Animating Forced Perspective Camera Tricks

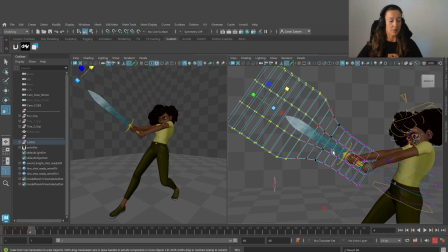507s
So I'm going to play with the lines to emphasize what the lens is already doing. So those distortions of the lines. I like it this way. So we can hide our lattice.
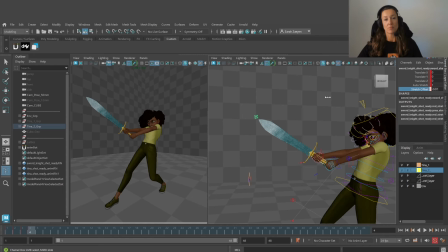524s
And maybe we can make the sword also a little bit bigger all around.
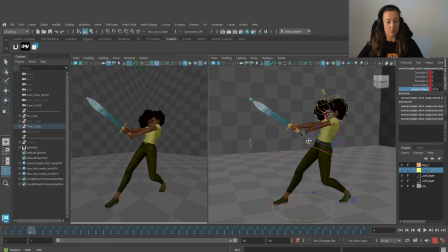534s
Like that. Yes. What else can we do?
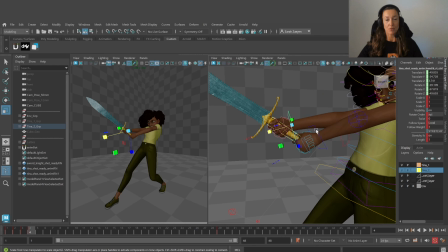539s
I could push the perspective by scaling other objects. So the hands are forward. So the objects that are closer to camera are bigger and the ones that are backwards are smaller. I'm going to emphasize that, push that even further.
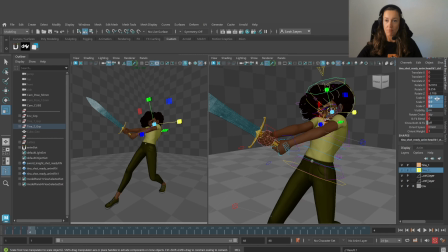559s
Not like that. Like that. And I want the head to be a little bit smaller. Now it's too small.
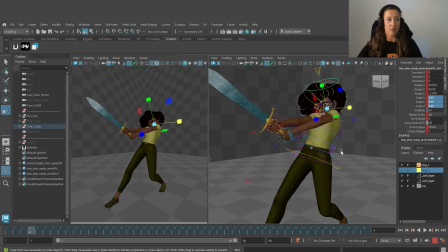577s
Yeah, I like this amount. And what else?
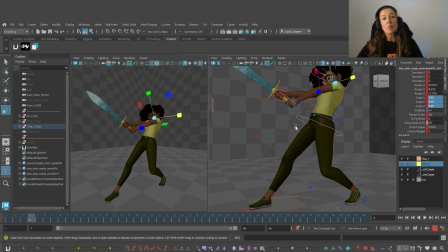583s
I'm going to activate Animbot.
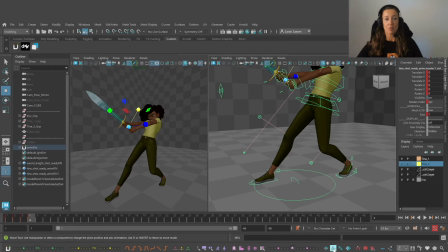587s
That's an amazing plugin to help you do things quicker. I'd advise to use that if you are already an advanced animator, because it's important that you learn those things from scratch first.
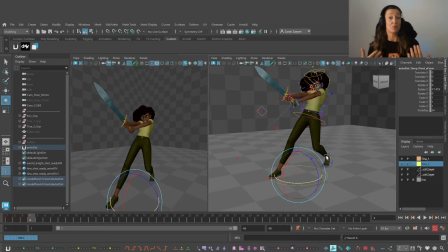604s
Now I'm going to rotate the character towards. This tool will make me a temporary pivot of the objects I've selected to be able to rotate it all in once.
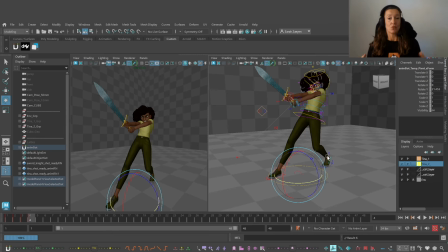615s
Why am I doing this? Because more overlapping geometry we have, and stronger the forced perspective will be. So what I'm trying to do is emphasize what the lens is giving me and push it even more with giving more layers of readability.
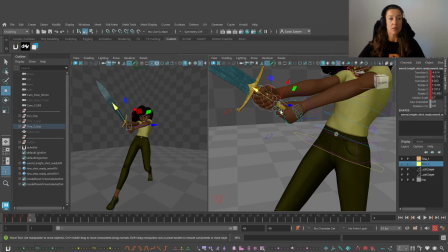636s
So I rotate the character like that. This is nice. And now I'm going to rotate the sword as well.
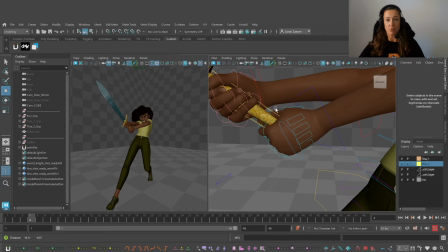649s
So I want this sword, this line of the hand, of the arm is pretty horizontal.
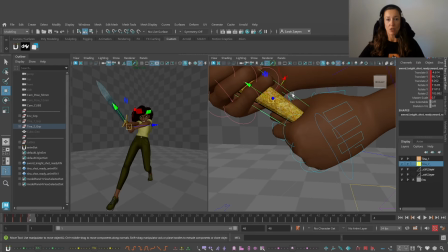655s
So I want to push this.
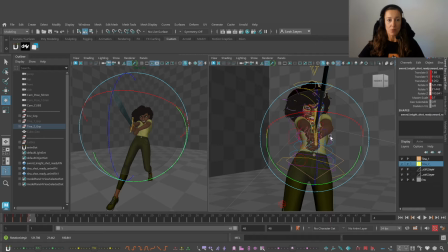657s
So if I press V and left button, I can change the orientation of the manipulator. Now I'm working in world space. That will help me get what I want.
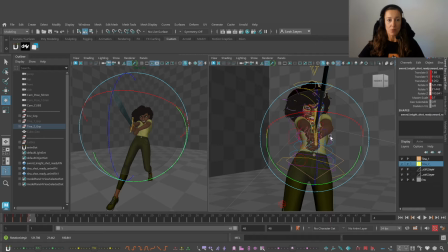672s
So I want to have this further. I want this to overlap a little bit more. Like that. Now I have the hands overlapping each other. I want this line of this little piece helping to,
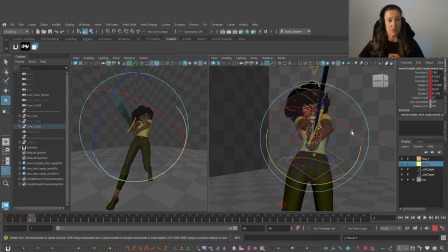689s
if I extend this line, I don't want them to be parallel to the leg, but so I want to open up perspective of this. So I'm going to rotate this like that and point the sword even more in camera.
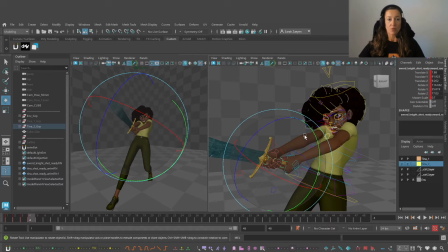705s
Yes, like that. Now, I don't like to have the head so frontal to me.
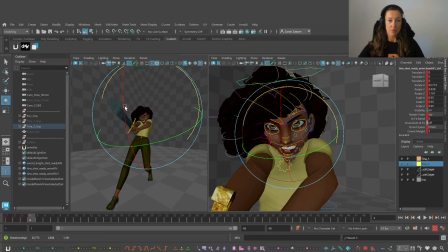713s
So what I'm going to do is to rotate this, give it a little bit, push the line of action a little bit more,
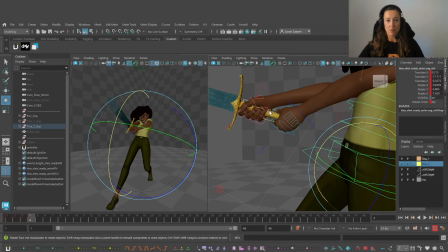724s
and tuck the head a little bit deeper. And I want even more of this sword forward. Maybe a little bit more like that.
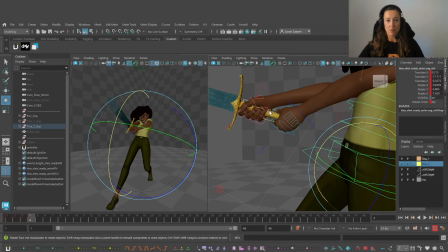742s
And I'm going to push her body a little bit more forward because she's not afraid. She's just aggressive. What if I really